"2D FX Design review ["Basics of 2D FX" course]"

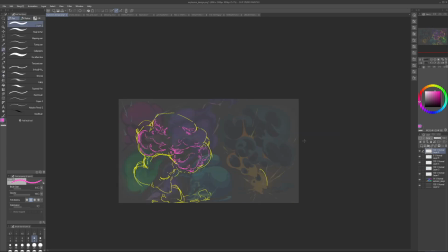And that's the actually long and time consuming part. Actually designing all of these smaller thoughtful shapes.
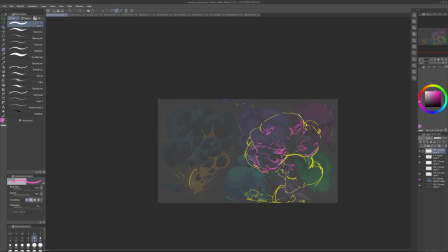Choosing the amount, how much do we want to put here, how much do we want to put there. As they're creating a big, nice light and shadow silhouette. It seems like that. They come after the structure and big design structural choices. So here, the same idea.
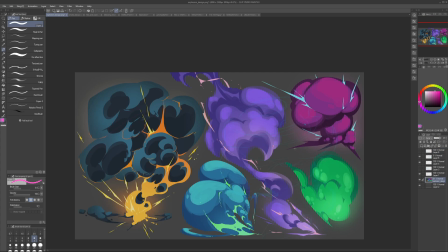So we need to choose what's in the back, what's in the front, what goes where, and then we can push that structure. So the same with colors.
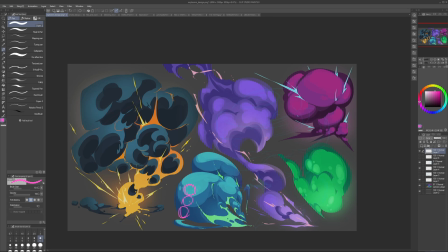When we use many colors, we need to try and make sure that colors have a ratio. So usually we want in an area or in the entire effect, we want to have a dominant color, which is usually like
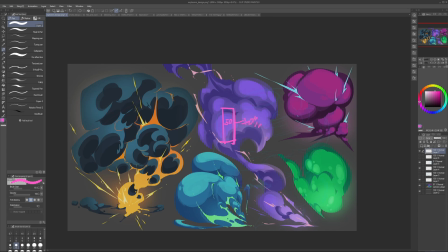50 to like 70%, maybe more, maybe a bit less, depending on number of colors of the effect. Then we have the secondary color, which covers a bit less, and then we have an accent, which covers even less. And if our colors
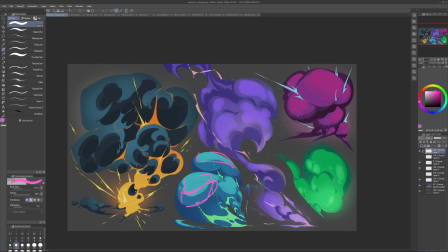have roughly the same volume, then they start to fight each other and make the form a bit flatter, because in nature it's very rare to have equal amounts of everything, and it also doesn't make sense in terms of how light transitions. So it makes things a bit confusing.
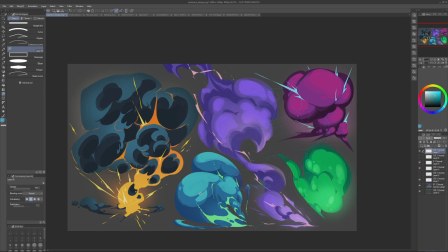So we usually want to have more clarity and dominance in terms of color. So for example, here we could make this light blue more dominant and only use this kind of like a transition or like
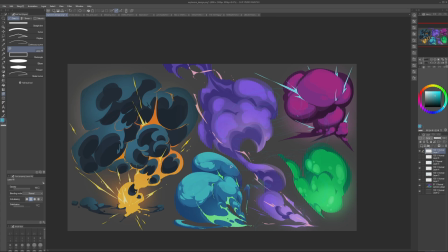an accent color to create some gradient, but not trying to cover the same amount.
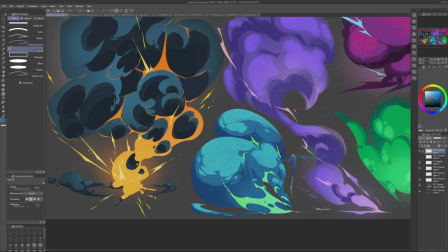And it's also nice to use these colors to add extra form transitions, because if the color doesn't add new information,
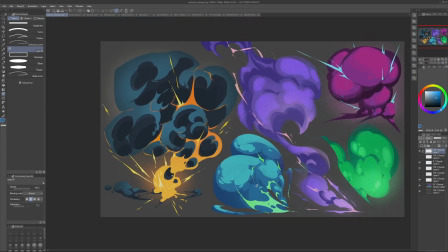if it follows the same area, the same shape as the other color, then
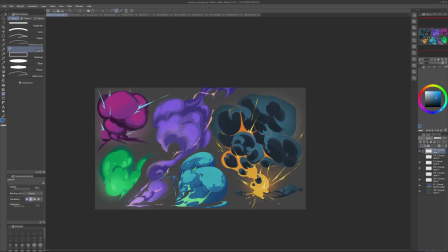it doesn't serve a purpose design-wise. So we can do this stuff.
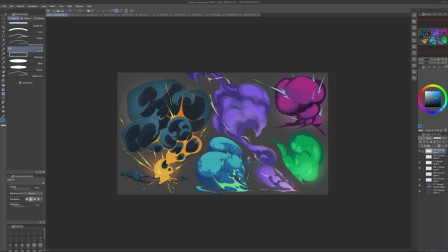It will be much more interesting because it carries new information and it also is more structured.
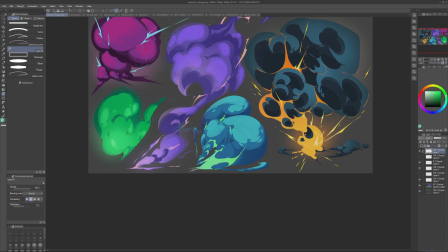Here we can make this area here more clear, more directional, kind of simplify it a bit and increase the contrast with the elements inside of it,
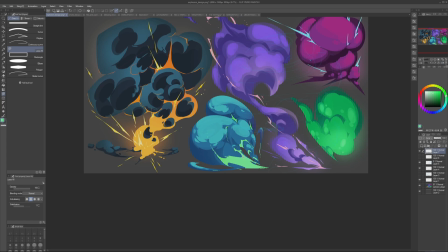creating contrast of sharp and smooth, and also create a contrast of like,
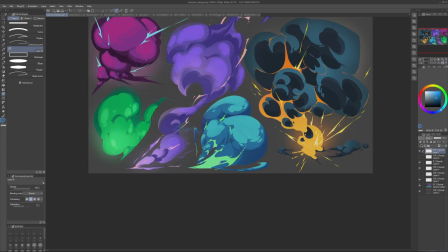this is mostly green area because it's so bright and so like energetic, it's so heated up,
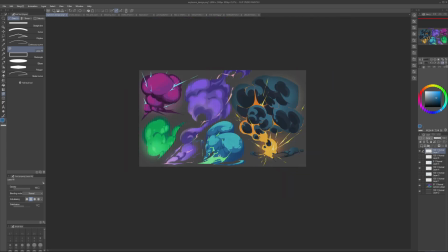whereas there it kind of starts to cool down, so it's darker and it has all the stuff, and this creates nice contrast of light and dark in terms of big areas of light and dark,
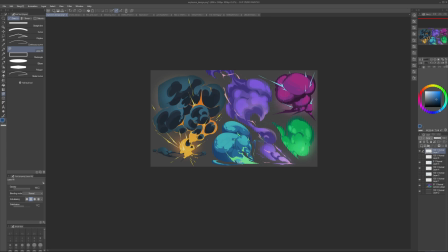which is nice to have because it creates better readability and simpler structure.
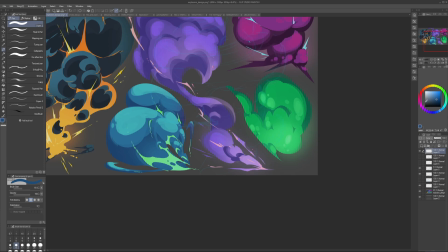And in this specific case, it also breaks up how much
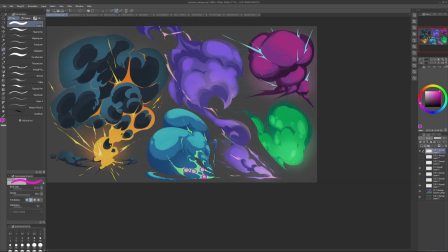thickness variation do we get, because here we kind of make it too even, and if I break it up, we get this nice variation that it naturally has.
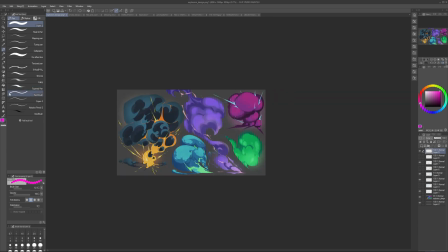So doing stuff like this can really push the effect.
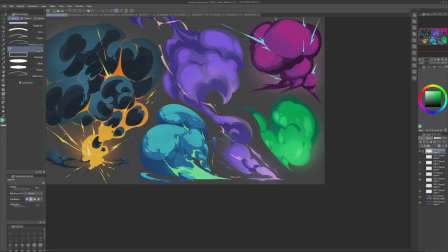Then we can push the silhouette even more, maybe add some extra elements here.